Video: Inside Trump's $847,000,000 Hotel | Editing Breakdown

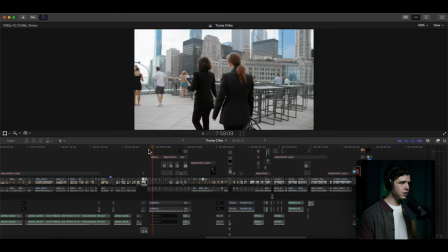44:35 we got quick cuts going on here going through
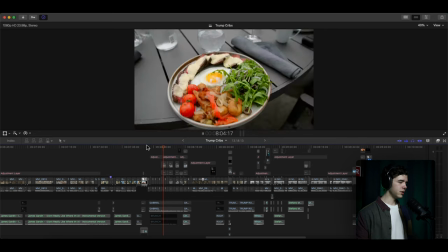44:40 you know vo voiceover over all of this
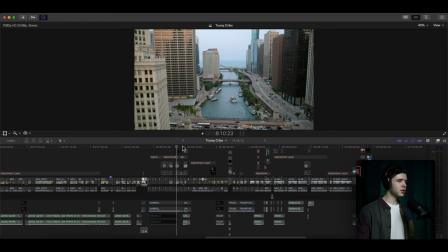44:47 and then he mentions wanting to go up you know add a
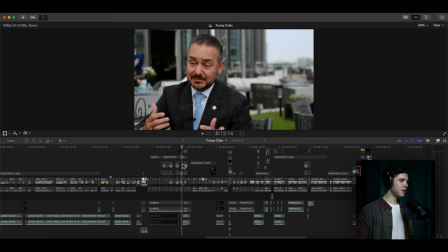44:52 slow zoom to him to his face like is he going to allow it?
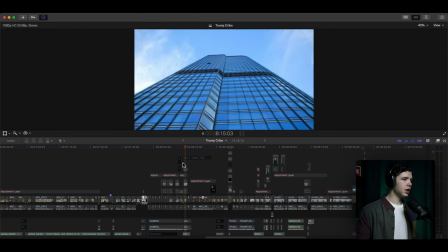44:58 Is he going to? I guess we'll find out. And then a slow zoom here as it pans up to the top of the, showing the height of the building.
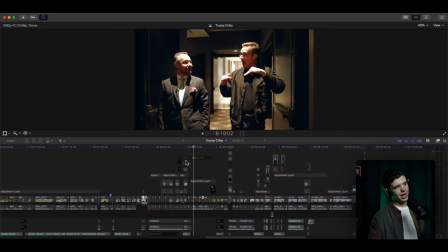45:13 Then they go up and does this look familiar? It does because it was at the very start of the video, just in a different way, portrayed in a different way, as a stinger or a hook, a cold, whatever you want to call it.
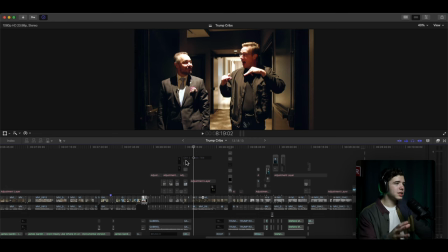45:34 But now we're back to this section throughout the video, the timeline, but with a little bit more footage and explaining different things like signing the waiver and all that kind of stuff and different music of course.
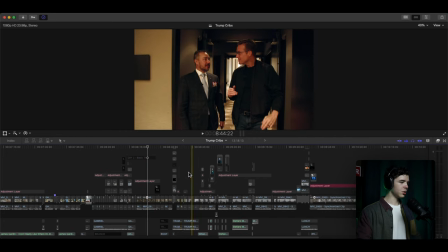45:53 So we go through this section
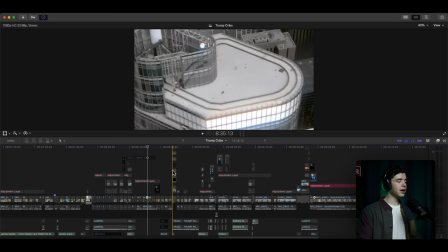45:58 showing all this some more effects here then going up the building
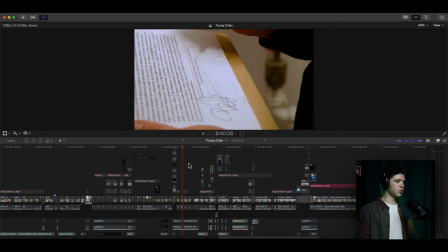46:03 signing the waiver and
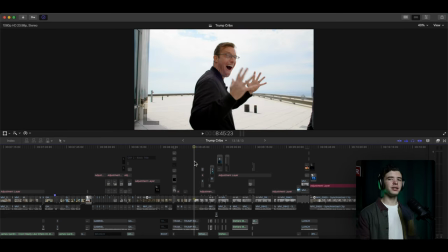46:08 then going out but here it's not as dramatic as the start as you can tell because music is everything.
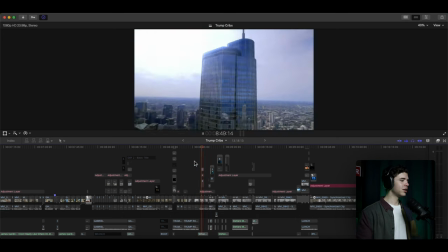46:19 And so they finally go up there and then he starts talking about all of this,
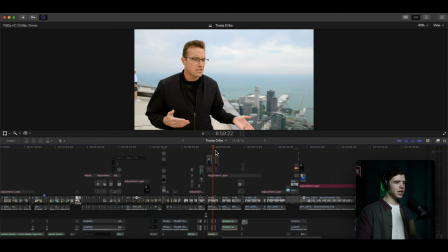46:27 right? Some references to well-known clips and shows and movies and all this stuff.
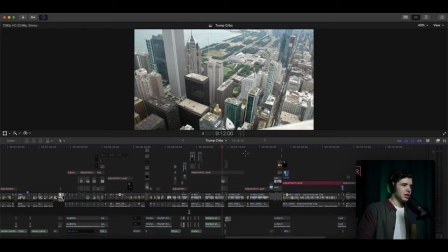46:37 Then he keep going,
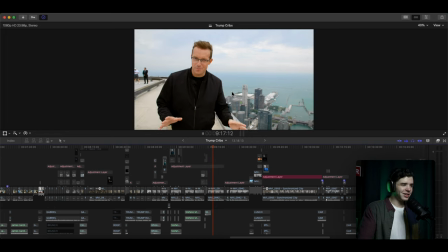46:38 explaining how the bean looks like a bean and keep going,
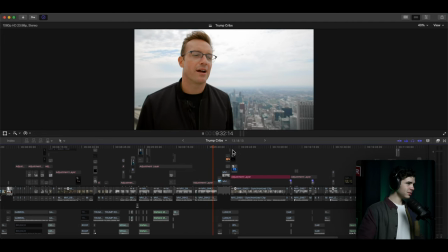46:47 keep going keep going going through here and
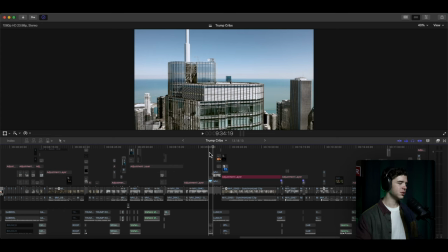46:55 then finally on to i'll start it back whenever this video starts to the i believe it's the second to last section of the video the pizza section
let's start after traveling a hundred floors we were starving and needing
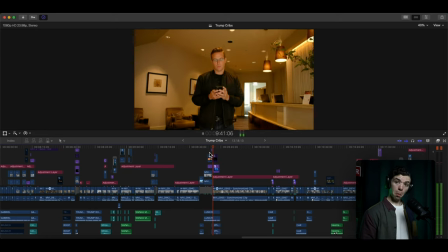47:14 some chicago deep dish style pizza i texted anastasia if she could help us and
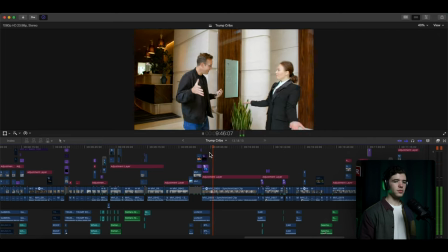47:19 here she is anastasia mr johnson how are you doing good to
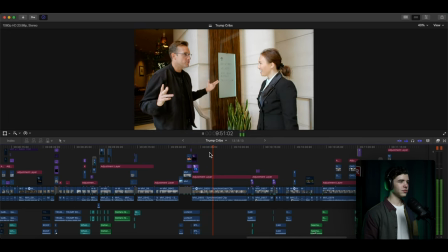47:24 see you thank you we just went up to the rooftop yes it was amazing amazing but we're now starving because we had to take the stairs all the way up there i know exactly what you need how
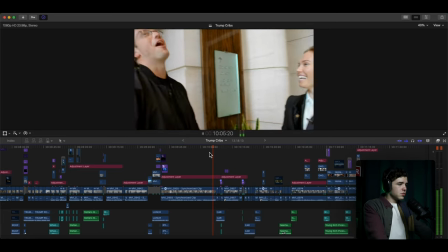47:37 about the chicago deep dish cheese pizza come on the best part about staying in a five-star property like the Trump is,
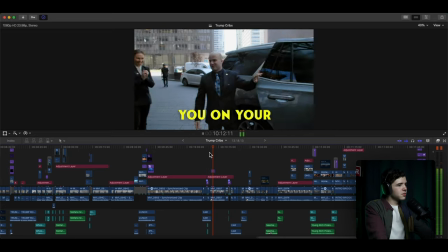47:46 they have a house car. I'm here to take you on your pizza journey. Oh, wow. Amazing.
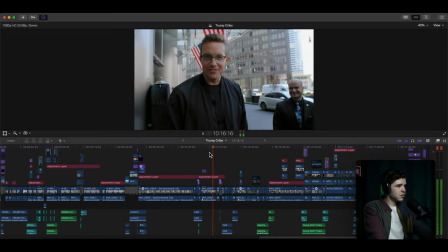47:51 I've been waiting my entire life to hear somebody say that to me.
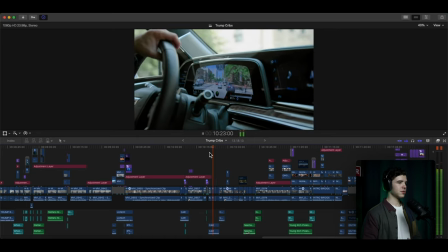47:56 This is a vehicle that is able to take any guest anywhere within a two mile radius of the hotel.
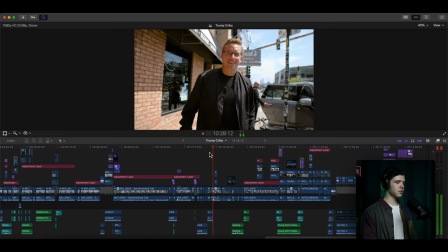48:01 And that whip pulled right up to take us to go get some pizza. This is apparently the best deep dish pizza in all of Chicago.
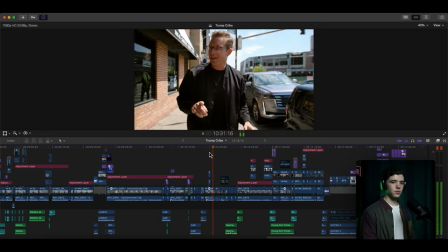48:07 Let's find out. Okay, okay, okay. Pizza review, pizza review. there we go okay
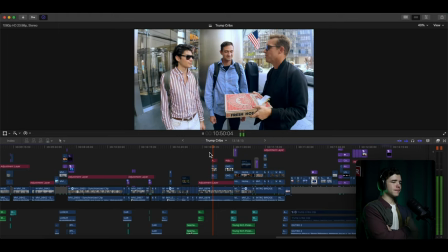48:22 guys i'm starving but we're at the trump tower and i have my very own cheese pizza i kind of want to recreate something
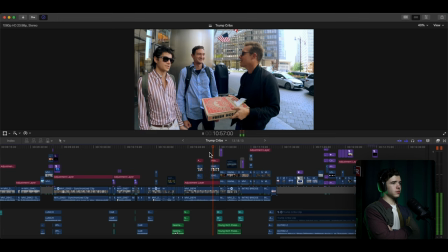48:29 from my childhood is that okay what depends what are you talking about here mr